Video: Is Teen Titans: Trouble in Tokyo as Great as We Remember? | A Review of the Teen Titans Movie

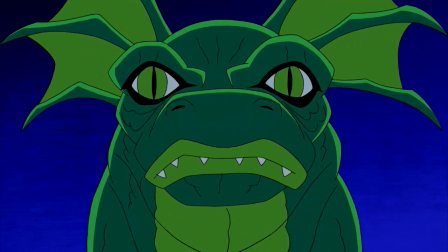I think this stems from the movie's time being misused.
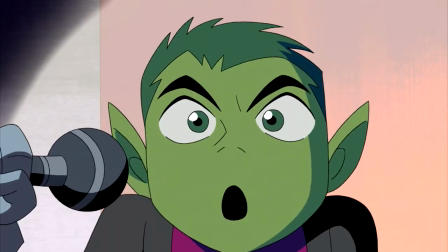As I mentioned before, a lot of time in this film is spent on Beast Boy, Raven, and Cyborg, roaming around Tokyo and doing goofy stuff, as well as action scenes.
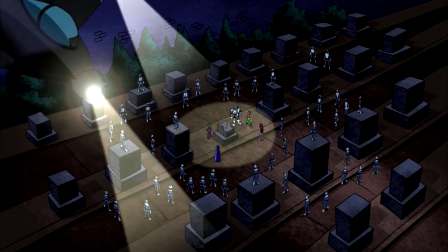While it's understandable that the creators would want us to see some of these other characters, after all people are watching a Teen Titans movie,
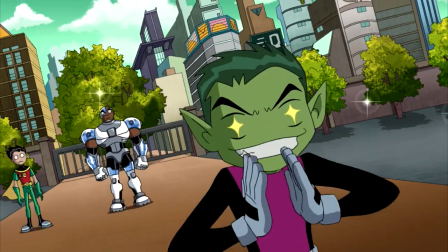not a Starfire and Robin movie, they should have been integrated into the plot in a better manner.
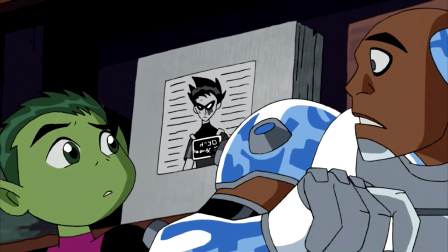It would have been better for these characters to somehow show us something more about Robin and Starfire's relationship, instead of having them be so separate from that conflict.
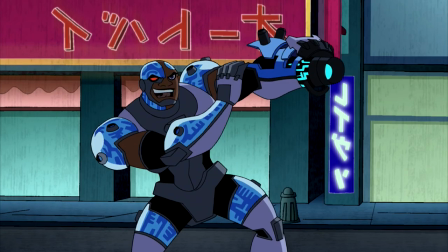Additionally, many of the fight scenes in this film should have been trimmed down to allow for more of the actual story to progress.
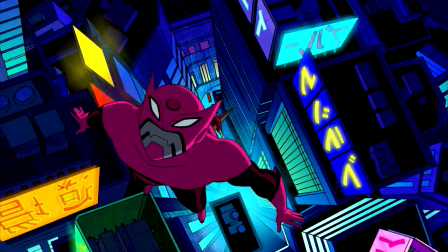Still, outside of Robin and and Starfire's relationship, there's the way it handles Robin's struggle to view himself as anything other than a hero.
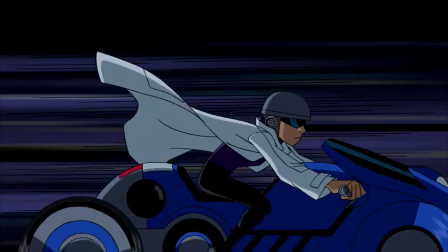If this were the central aspect of the film, then Robin and Starfire's relationship would just be one way of showing the negative elements of that.
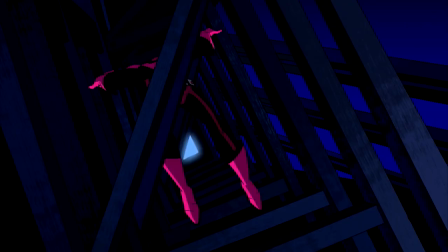I think that's sort of the case, but the way it handles Robin's struggle is also pretty messy. The villain of this film, Daizo, serves to bring out Robin's internal issues about being a hero.
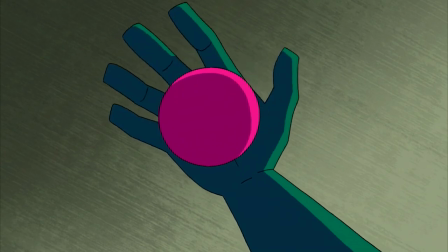As such, when they first meet, Daizo tries to convince the Titans that Bresho Gunn is a myth. However, Robin isn't convinced, so he continues to investigate.
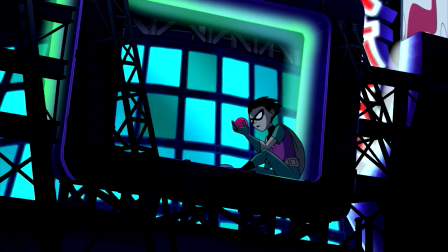Because of this, Daizo has Robin framed for murder. With this plot, there was some potential for an interesting exploration of Robin's character.
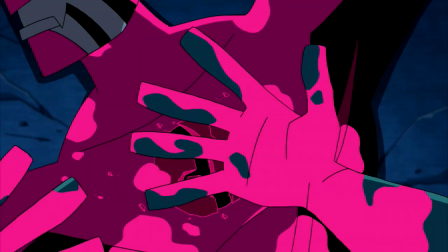Since one of the henchmen of sorts he fights is made of ink, Robin ends up looking like he has blood on his hands, and starts to wonder if he could have actually murdered someone,
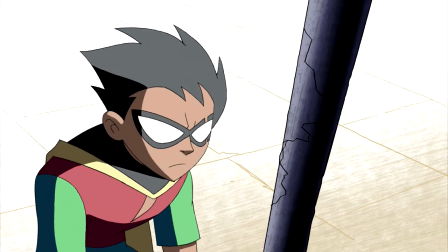even if by accident. In execution, however, the issue with this is that we hardly see Robin thinking about that possibility.
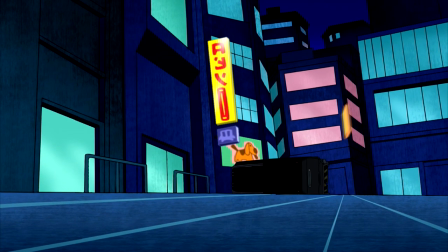If more time had been spent here, we could have seen Robin looking at how his seemingly heroic actions led to him potentially hurting someone.
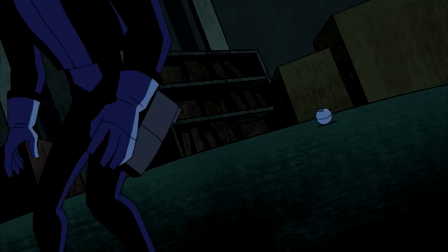He could have realize that his level of investment may have some drawbacks and even lead to him being a worse hero.
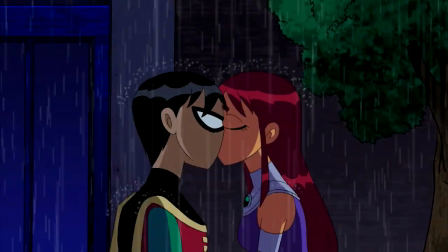Even if this seems to be one of the reasons why he finds a better balance between being heroic and relaxing, we hardly see him grapple with the idea that he could have killed someone.
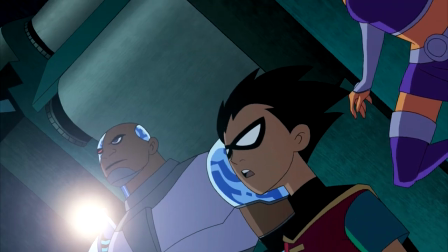Second, it's hard to believe that Robin would believe that he would kill someone, as the color of the ink is pink.
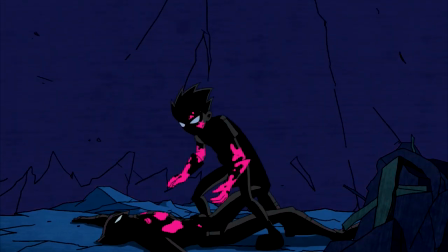It doesn't look anything like blood, so it doesn't look like he has blood on his hands after beating up one of these drawings.
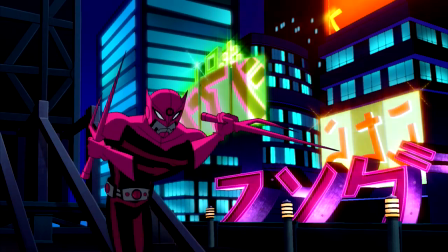Now, this might seem like a weird complaint. After all, in this case, it makes sense that we don't see much of Robin wondering if he killed someone.
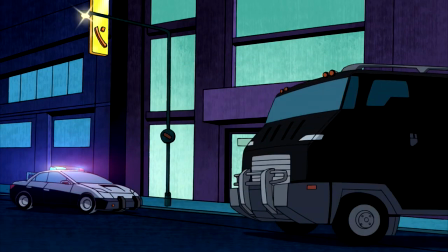Why would he consider it much if it's hard to believe? However, it seems that other people are meant to believe that he killed someone, even though it should be obvious that something is up here.
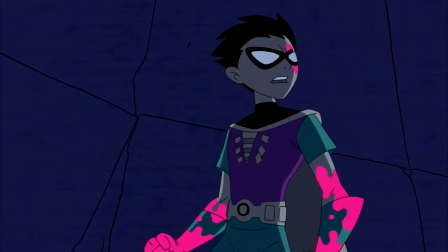Additionally, all it would have taken is a slight change in color, and this plot could have been so much more interesting.
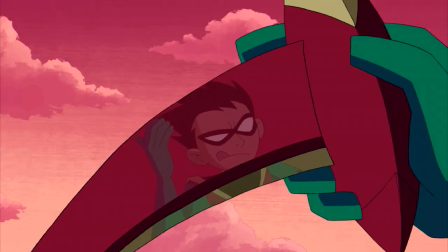It's hard not to see the lost potential. At this point, it feels like the creators of the film didn't really commit to one idea.
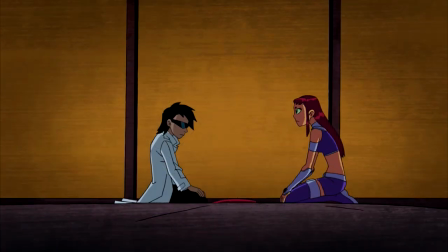They didn't commit to either having it be totally unbelievable that Robin could have killed someone, and having Robin wonder if he has killed someone.
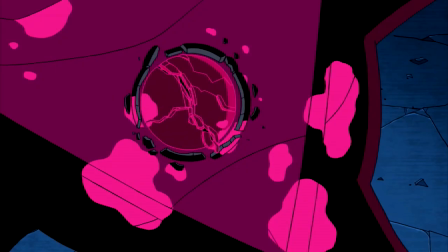Perhaps they were forced to make this change because of the very fact that Red Ink would've looked too much like blood, and this movie was made with children in mind.
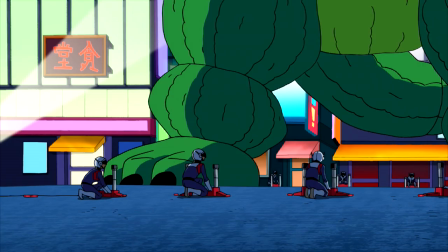I can't know for certain, but it would be remiss of me to not at least consider that possibility. Okay, so I'm not fond of how that's handled.
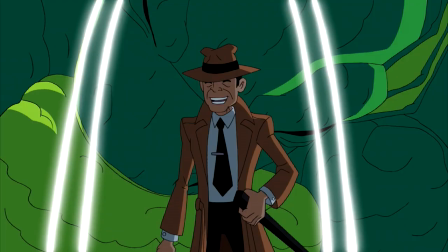But how is the main villain himself? Well, from the get-go, it's abundantly clear that he's the villain.
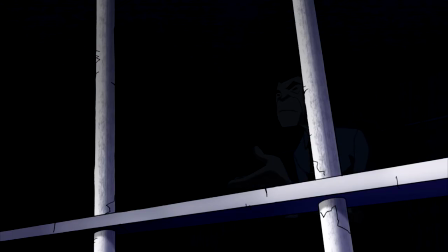However, I don't view this as much of a problem. Even if having the reveal of the villain be a twist could be interesting, it's by no means necessary for the movie to do that.
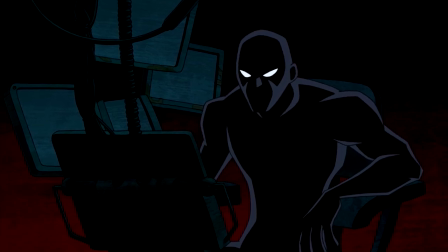Still, it does end up feeling silly, since the villain's real identity is hidden for so much of the runtime and treated as though it should be a surprise, but there are far bigger problems than that.
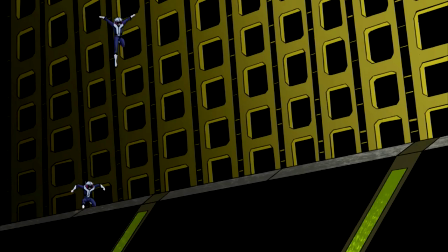Daiso's motivation is simple. He wants to be seen as a hero. As such, he uses Brusher Gun's powers to create villains and then takes them out himself.
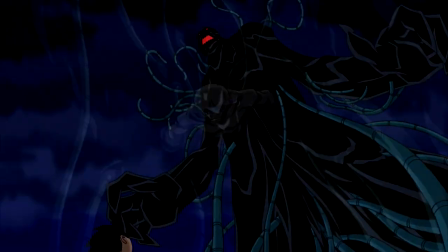That's all there is to it, and there's nothing wrong with that. In fact, it's often a good thing if a character's motivation can be described succinctly.
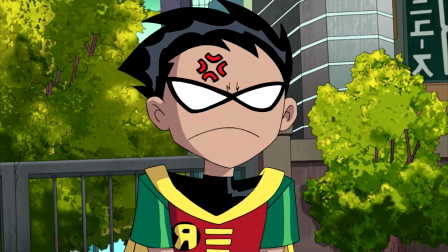It's a sign that they're written in a focused manner. Also, in light of Robin's issues, Daizo seems like a good villain to have here.
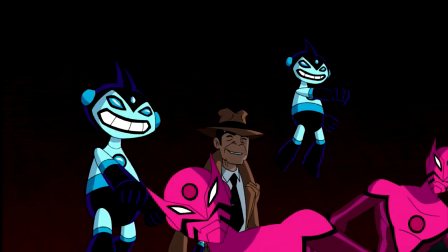Robin is obsessed with heroism, and in a way, Daizo is too. Daizo is just a far more negative version of that.
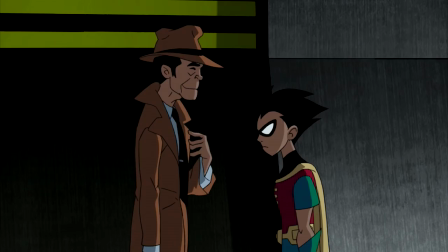He's someone who's so obsessed with being seen as a hero that he becomes the villain. He's motivated purely by outside factors, while Robin seems to be motivated by his moral compass.
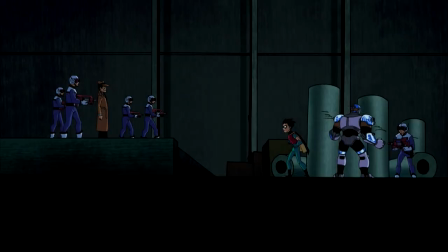By his own desire to do good and help people. Simply put, Daizo serves as the villainous version of Robin's mindset.
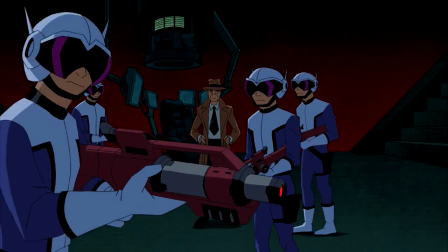However, this is another case where interesting possibilities are brought forward, but little is done to capitalize on those possibilities.
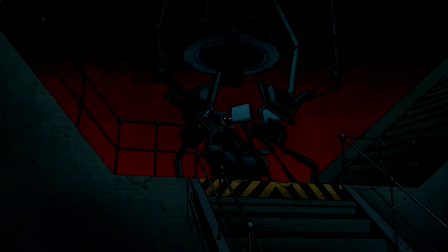Since the film wants to treat Daiso as a twist of sorts, we only learn his motivations towards the end of the film.
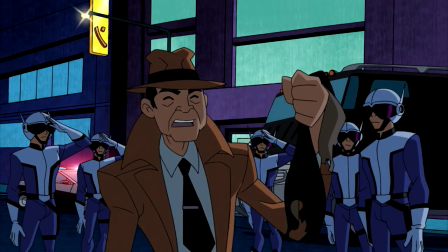Additionally, Daiso and Robin hardly interact.
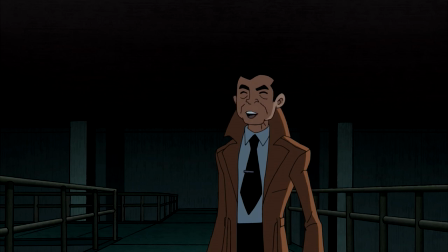Together, these things mean that, even if there are interesting comparisons to draw between Daiso and Robin, very little is done to hone in on that.
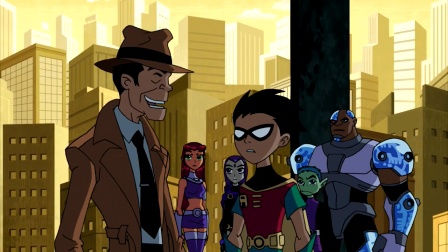As such, the exploration of this contrast is as surface-level as Daiso's own heroism. Okay, so I'm not a fan of the film's plot.
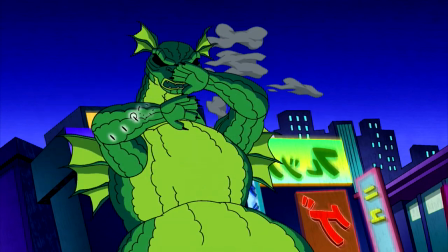But that's not all there is to a film. There's also the presentation, stuff like animation, shot composition, music, you know, all that important stuff.
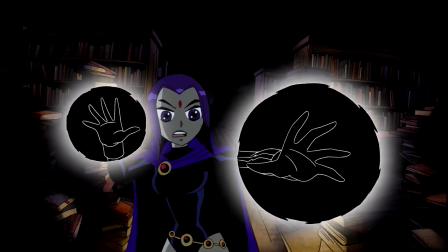So how does the film do with that? Let's start this section off with my favorite part of the film, the music.
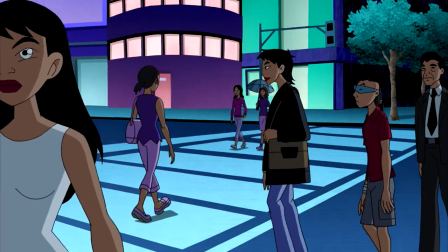The music in this is great, and there's a lot to like about it. First, there's the way it incorporates more Japanese-sounding elements, without having them feel out of place.
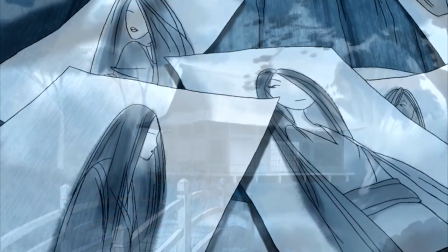Despite the tonal and instrumental difference between the TV show and movie that this creates, the music manages to sound like Teen Titans music, but just generally better.
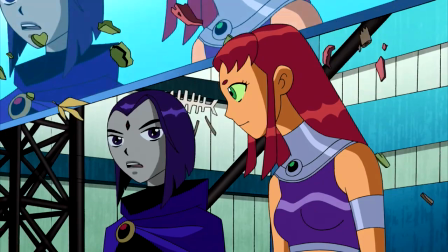It's full of a charming energy that makes me think of my favorite moments from the show. Importantly, it's also full of striking melodies.
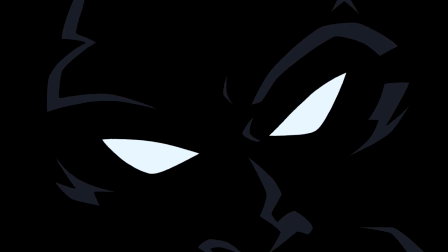This isn't simply serviceable music that sets the tone without standing out. It does stand out, and elevates some scenes way beyond what they would otherwise be.
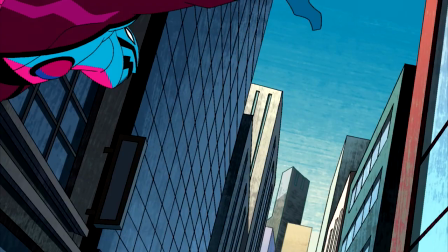This is particularly evident in the multitude of fight scenes. Sometimes the music lines up perfectly with what's happening on screen, which makes the fight scenes hit harder and feel more exciting.
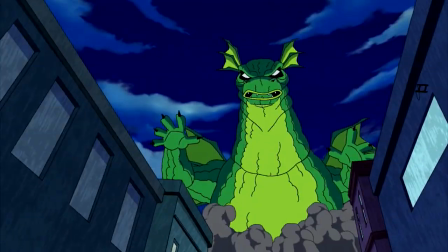Even if I think that some of the time that was spent on fight scenes would have been better spent elsewhere, they're fun to watch.
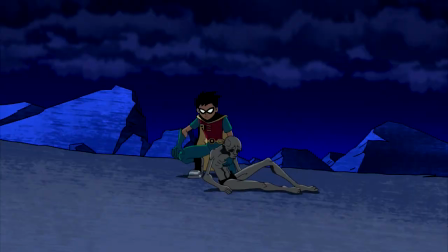And a lot of that comes down to the music. Actually, I like the soundtrack more on its own than I do the film itself.
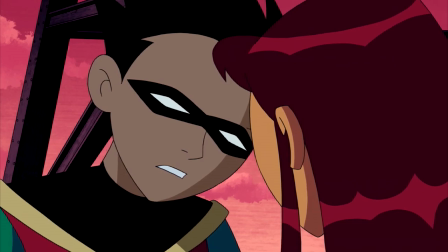The animation is far more variable than the soundtrack, but I have no complaints about how it looks during fight scenes.
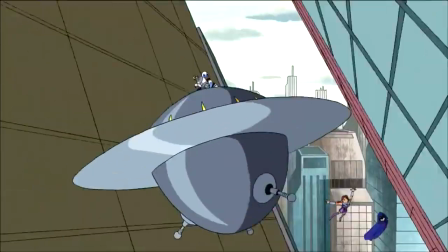Even if it doesn't reach the levels of the best fights in the TV show, the fights are consistently well animated and directed.
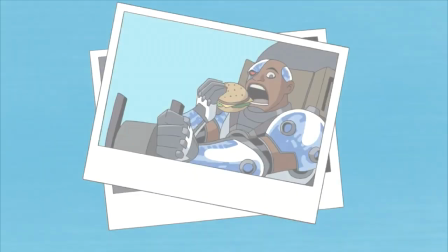Unfortunately, at other moments, the animation is minimal. In some cases, minimal animation can work well, but I don't think that's the case here.
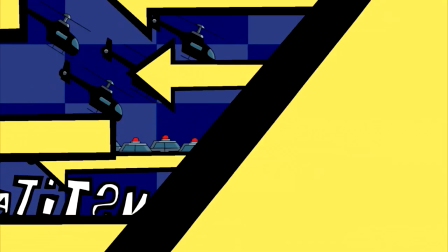Some of the scenes end up feeling more like slideshows than animation. In particular, there's this scene where the Titans are running from Daizo and the Tokyo Troopers.
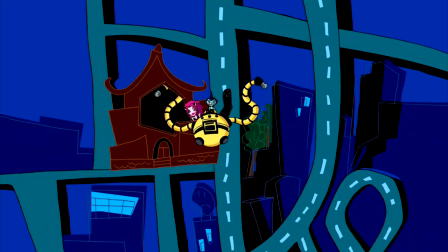The soundtrack here is great. in fact, this is likely my favorite piece in the film. But the visuals?
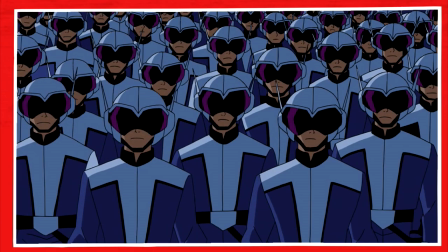The visuals don't match the music's energy at all, thus this chase is void of any tension. Of course, this sort of style could be used to humorous effect, but I didn't find it funny either.
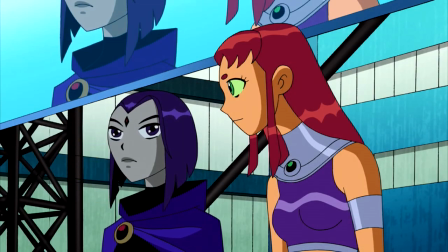All in all, moments like these stand out in a bad way. In the end, after considering all this, I think Teen Titans Trouble in Tokyo is far from great.
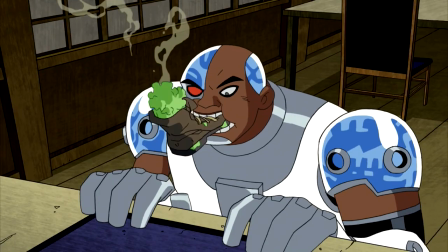In fact, unlike the TV series, I found very little enjoyment in it. Sure, the soundtrack is great, but beyond that?
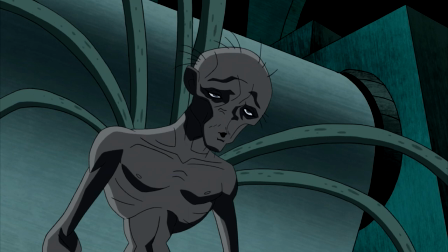Not much. Overall, this is a disappointing movie that fails to capture the TV show's enjoyable energy, character dynamics, and humor.
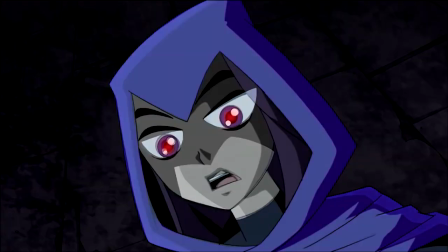Also, it doesn't even come close to the emotional heights of the TV show, to Terra's and Raven's arcs for example.
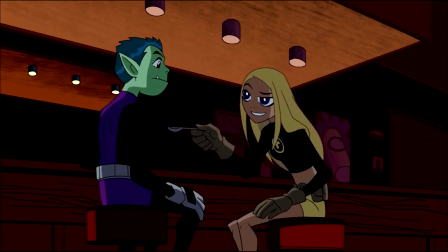In fact, if one were to combine the episodes in either of their arcs, they would serve as a better movie of sorts than this.
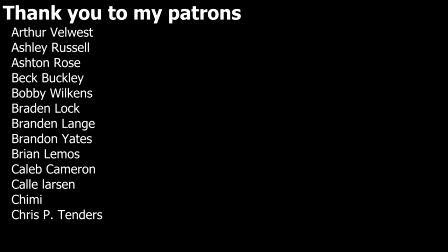Anyway, what do you think of Trouble in Tokyo? I'm curious to hear about your experiences with this movie and about whether or not you think it's great. Either way, thanks for watching this video. If you enjoyed it, I encourage you to check out my series on the Teen Titans TV show. I have the first part to that linked here. Anyway, I hope you have an awesome day. Bye-bye for now.